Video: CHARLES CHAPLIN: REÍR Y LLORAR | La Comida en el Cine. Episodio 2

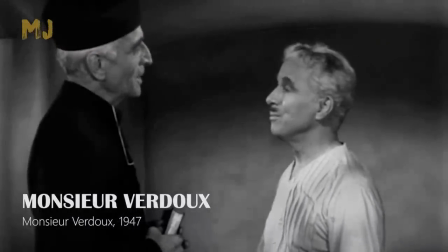1000s
Moralmente, casi nadie se salva en esta visión desencantada de la humanidad. La comida tiene una función curiosa en esta película.
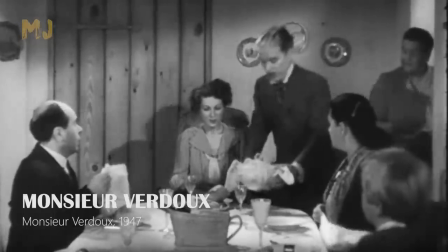1008s
Siempre llegamos cuando la comida está terminada o nos vamos cuando está a punto de empezar.
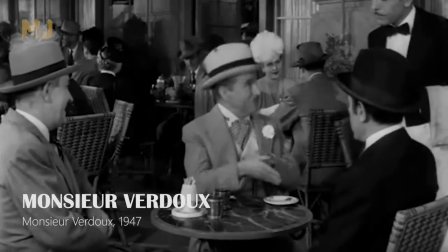1013s
Ocurre en las casas, en los restaurantes y en las celebraciones.
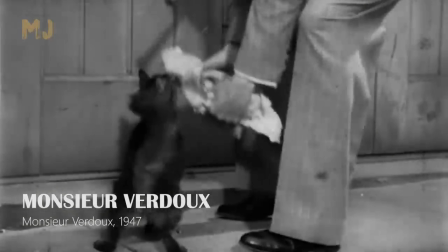1019s
Solo vemos comer a los oprimidos, un par de gatos de la calle, uno come sobras y otro toma leche,
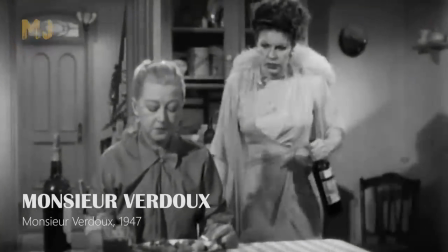1026s
una sirvienta maltratada cenando chuletas que provocarán su despido, o una joven desdichada recién salida de la cárcel,
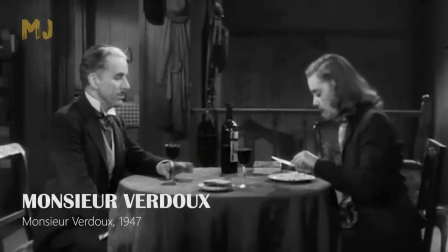1033s
a la que Monsieur Baudoux prepara unos huevos revueltos.
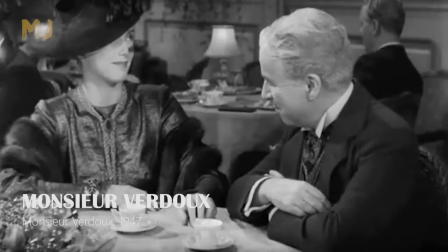1037s
Luego, cuando esta chica se convierte en la amante de un poderoso fabricante de armas ya no la vemos comer, solo pagar la cuenta.
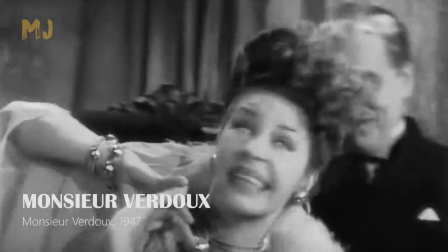1044s
A uno de los personajes no precisamente oprimido lo vemos comer un croissant con el café,
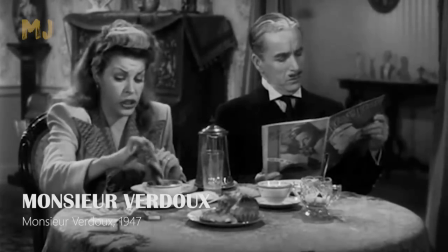1050s
pero no lo come para alimentarse, sino simplemente por placer.
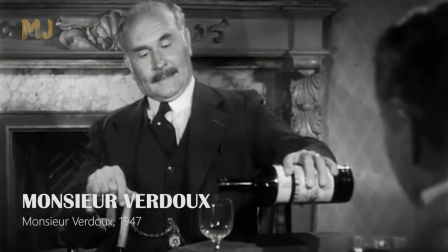1055s
La bebida es crucial también y aporta una serie de divertidos equívocos que no
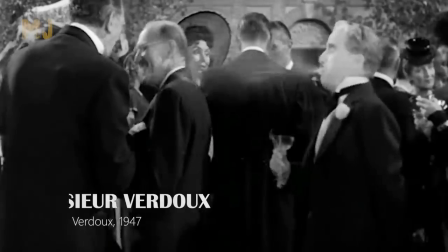1060s
desvelaremos para que quien vea esta obra por primera vez pueda disfrutarla a tope.
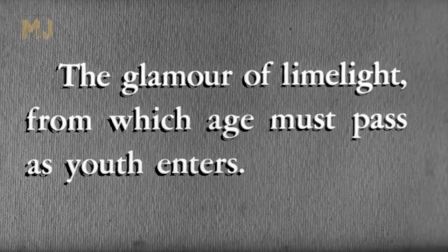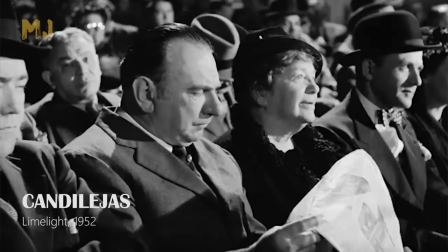1075s
Candilejas es el segundo drama en la filmografía de Chaplin y reunió por primera vez en la pantalla a los dos grandes monstruos del cine cómico,
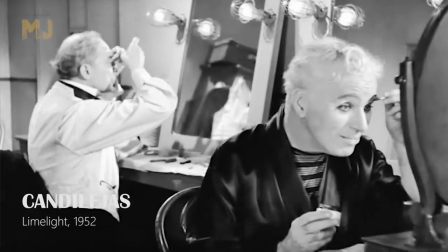1083s
Charlie Chaplin y Buster Keaton. Nadie ha sido más grande que ellos dos.
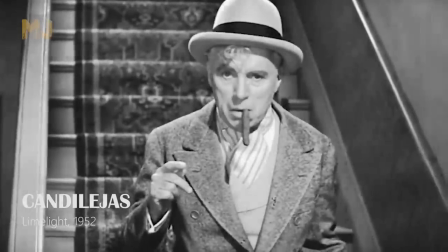1089s
Calvero es un viejo cómico venido a menos que salva una chica de un intento de suicidio.
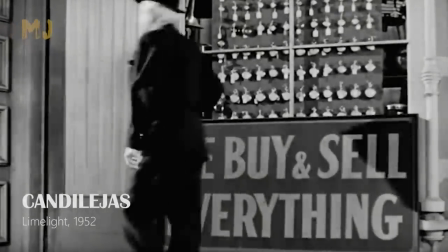1093s
La comida acompañará la relación entre ambos a lo largo de toda la película. Calvero empeña su violín para poder comprar comida.
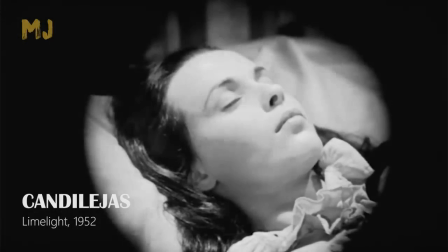1101s
Las naranjas caen por la escalera, primero porque está borracho y segundo como metáfora de lo complicado que resulta esta misión para él.
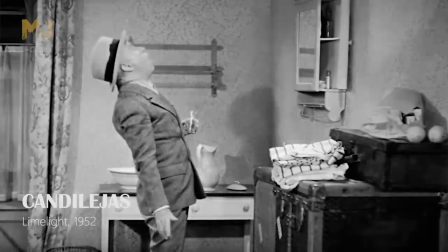1109s
Cenan juntos en el apartamento. Ella, tumbada en la cama, toma la sopa de pollo recetada por el médico.
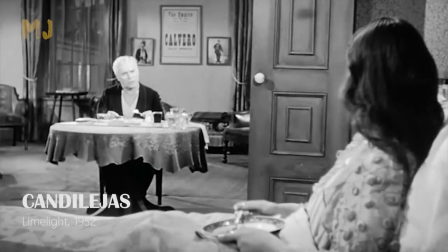1116s
Él, sentado, come lo que parecen unos crepes y un sándwich. Están muy separados, pues aún son dos desconocidos.
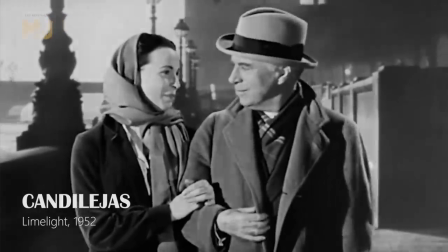1125s
Sin embargo, esta secuencia es clave, pues es aquí cuando empezarán a conocerse y apreciarse.
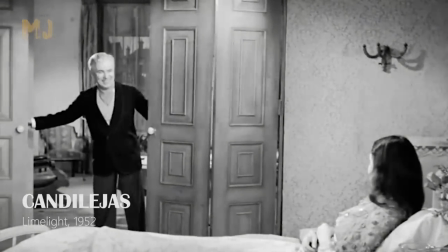1131s
Él separa las habitaciones con una puerta biombo, como queriendo a la vez apartar sus sentimientos.
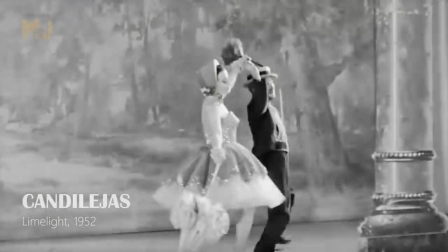1137s
Cuando esa misma noche sueña con una actuación junto a ella, se come primero una flor.
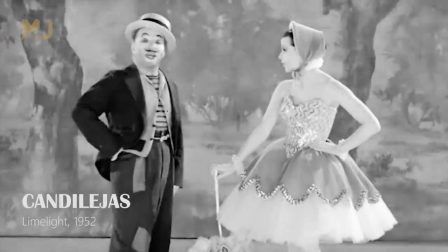1143s
Luego, durante el número, le dice cuando
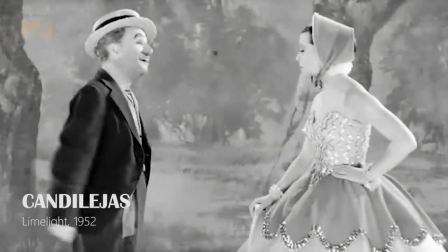1148s
acaba de soñar ya sabemos que está
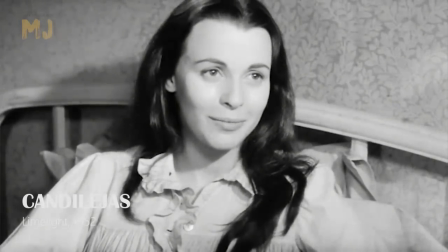1155s
irremediablemente enamorado. Durante el desayuno juega junto a la cama con unos arenques ahumados, como si estuviera coqueteando.
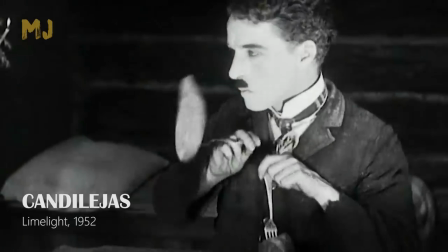1164s
Este momento recuerda a los panecillos de la Quimera del oro, que en aquella película formaban parte de un sueño.
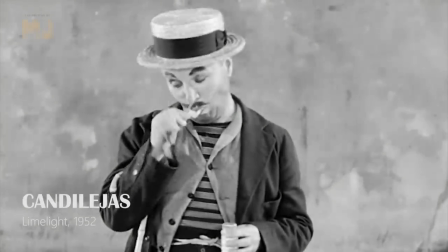1171s
Igual que la flor del sueño de Candilejas nos lleva la vela también salada y comida en la quimera del oro.
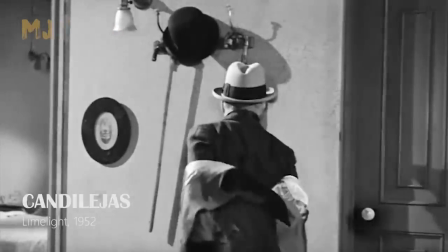1176s
La asociación de ideas es increíble, porque lo que allí era sueño aquí es realidad y viceversa.
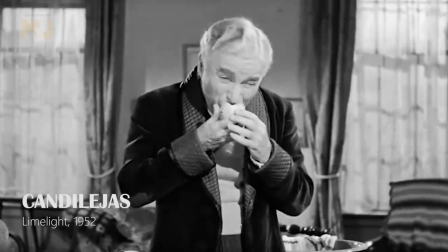1185s
Las naranjas, esas mismas que caían por las escaleras, ahora manchan su ropa mientras las devora con ansia.
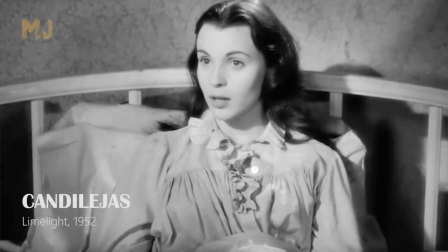1191s
Las dificultades siguen ahí, pero la empresa ahora es diferente. Ella está a salvo.
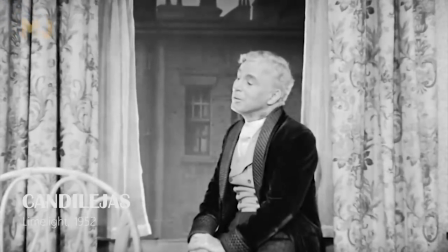1196s
El problema es haberse enamorado. Las frutas, el café y la bebida nos ayudarán a entender el cambio de roles.
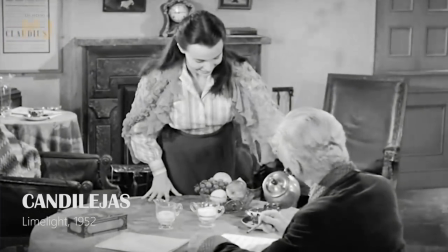1204s
En el momento en que Claire Bloom sirve el café, ya notamos que se han cambiado las tornas.
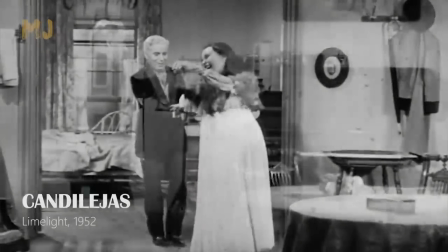1209s
Es ella ahora la que anima a él. La posición de ambos en el encuadre ha cambiado.
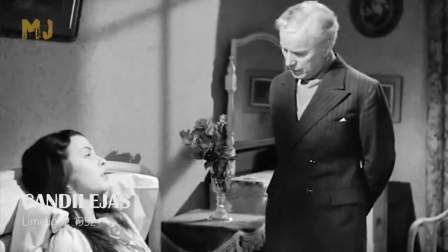1215s
Al principio de la película, él estaba de pie a la derecha del encuadre, ella tumbada a la izquierda.
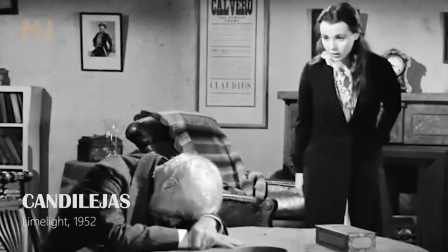1221s
Mirad ahora, ella de pie a la derecha, él hundido a la izquierda.
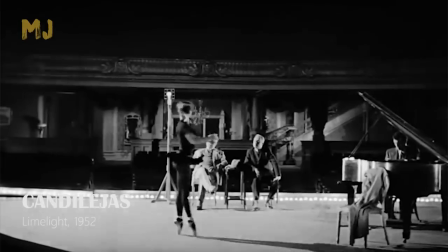1225s
A partir de este momento la comida desaparece entre ambos, a la vez que la carrera de ella como bailarina despega.
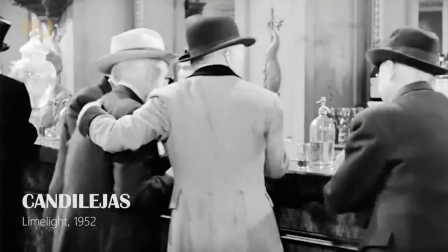1232s
Vemos a Calvero volver a la bebida y a ella sentarse a comer en dos ocasiones con un antiguo amor.
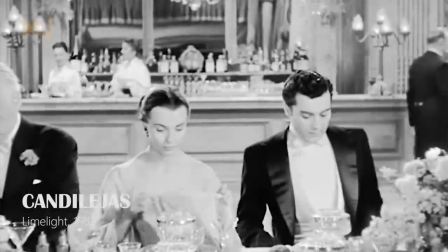1238s
Solo piden la comanda, la comida nunca se ve en el plato. Hay tantas cosas que comentar de Candilejas que nos llevarían horas.